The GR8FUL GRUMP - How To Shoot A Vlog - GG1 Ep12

you know, behind the scenes look at the GR8FUL Grump.
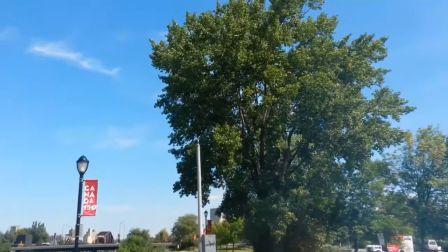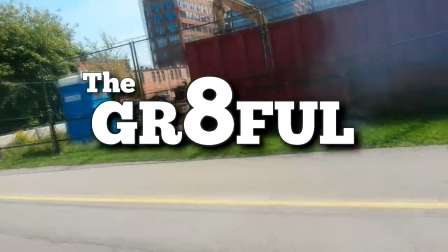So a lot of people want to know what it might look like to film a vlog, and I'm going to try and take you downstairs to where I do my little vlog weekly, and I'll show you what goes into it. So we sit down here in my little basement,
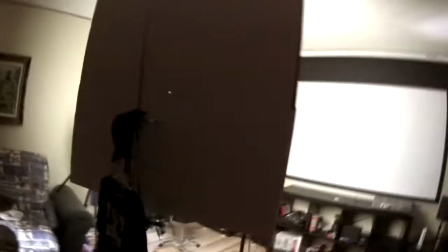38s
and the first thing you'll notice is I have my wardrobe, and I have a light set up.
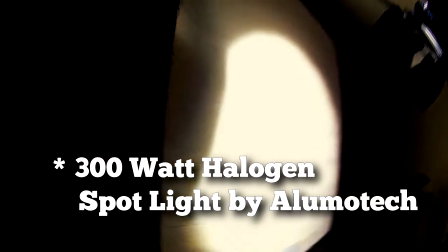48s
This is my key light, and it's reflecting off a styrofoam board, bead board, and this is what is my key light.
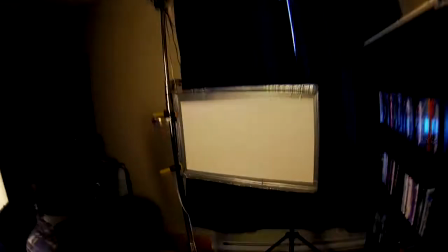62s
And over here, I actually have a bounce,
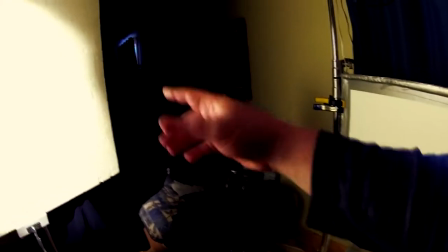67s
which catches the reflection of some of this key light and bounces it back into the fill side of my face.
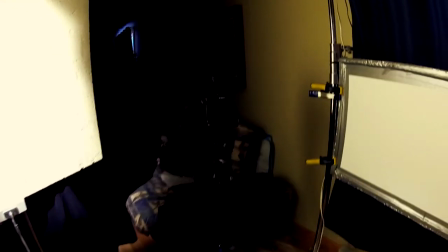75s
So I'm not sitting in complete shadow on this side of my face. And what else do I have?
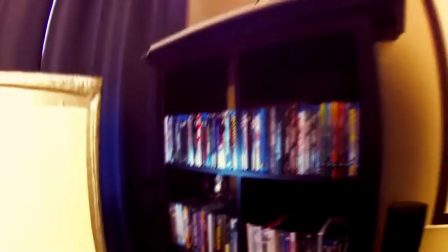82s
Back here, which, I'll back up a little bit. This is my backdrop and my background.
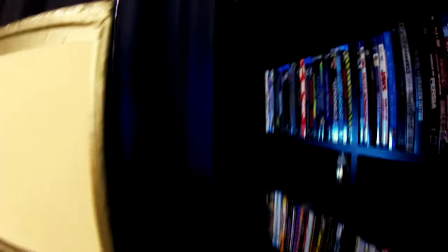88s
Well, this is actually being lit by a LED light that I have back here.
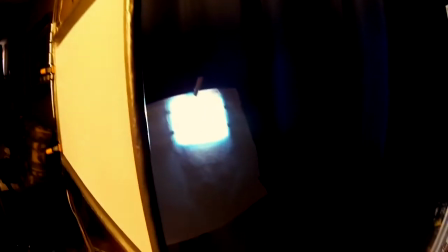95s
And I have a little blue gel on it just to give it a little different temperature compared to the orange key light that I'm using.
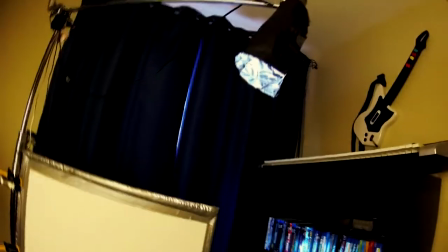103s
So we've got the blue bounce light. And then overhead, what I have, this little light here
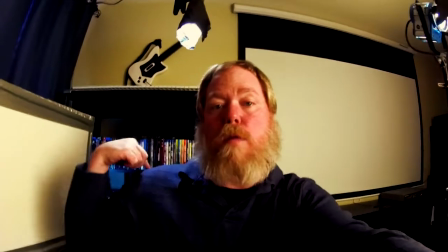113s
is what I use actually to just rim out my shoulder and my a little bit of a hair light, ear,
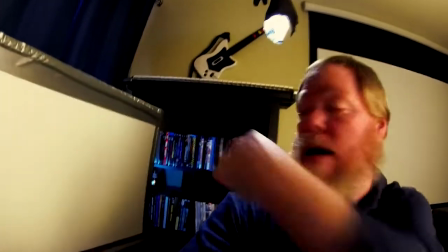120s
and shoulder, rim out my shoulder from the background so that I don't blend into the background too much.
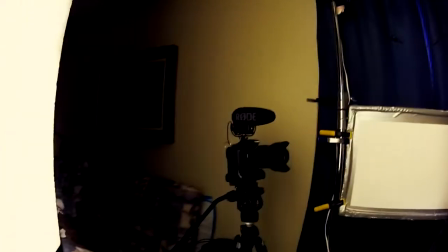125s
And of course, I'm vlogging on my little GoPro camera, so I'm going to show my actual setup here, which is my Canon.
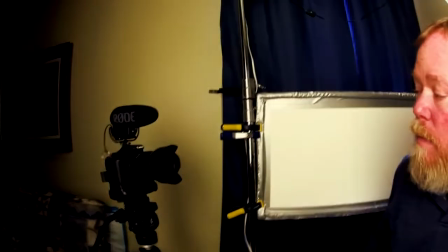133s
I've got a Rode microphone on top. This is the VideoMic Pro Plus.
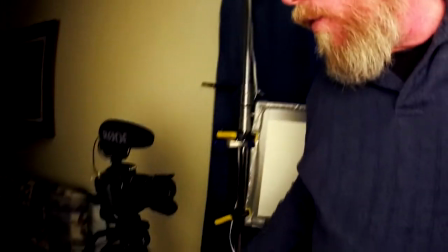138s
And it's been a great addition because before I got this, I actually used a lapel mic that I would put on before filming every vlog.
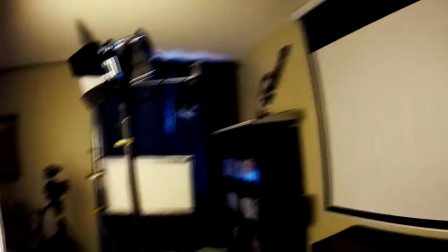147s
So this is my little corner.
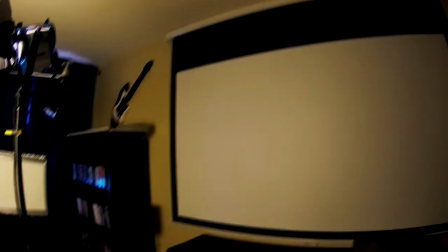154s
And you know, you wouldn't know to look at it. Basically, when I come to film a new episode, I'm gonna sit down in my little spot, my little chair here, and my camera is always from this point. And so I'll talk to my camera, but before I start filming, the first thing I need to do is just look at the surface here behind me, because I share this basement space with my girls.
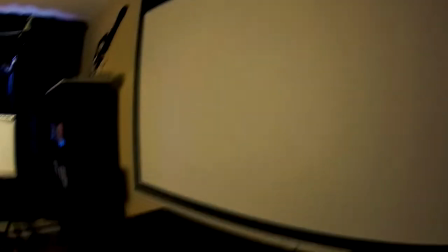179s
So they come down here and they play video games on the big screen and watch movies and Netflix,
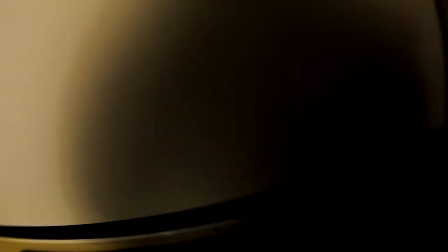185s
and sometimes they'll just leave stuff laying behind on this surface.
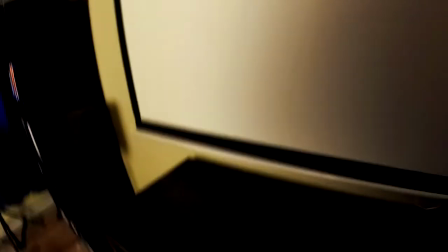189s
So I just always will check before I start vlogging, make sure there's nothing on the surface, and then everything else, well, you don't really see it, so I don't bother to show because, you know, this is a house and it is lived in. So that's basically what goes into lighting and filming my vlog. So the next thing we do is we actually take the footage over to the edit bay and I start editing. I use Vegas Pro.
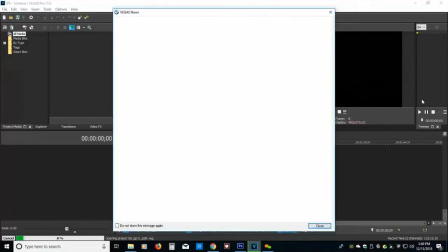217s
I've been using it since version 8 and then we're up to version 15. They just released 16, but I'm still using version 15.
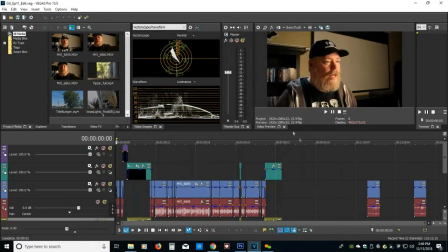225s
But it's just a software that I know, and I know how to use it, and I trust it.
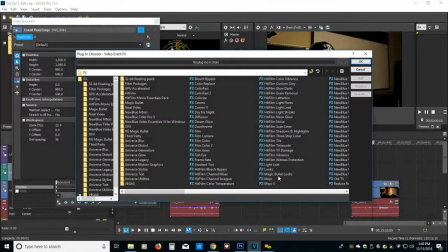235s
Yeah, so I import the footage, and I, you know, do my little color correction, and everything I need to do, and then I'll export and render the video before I upload it to YouTube.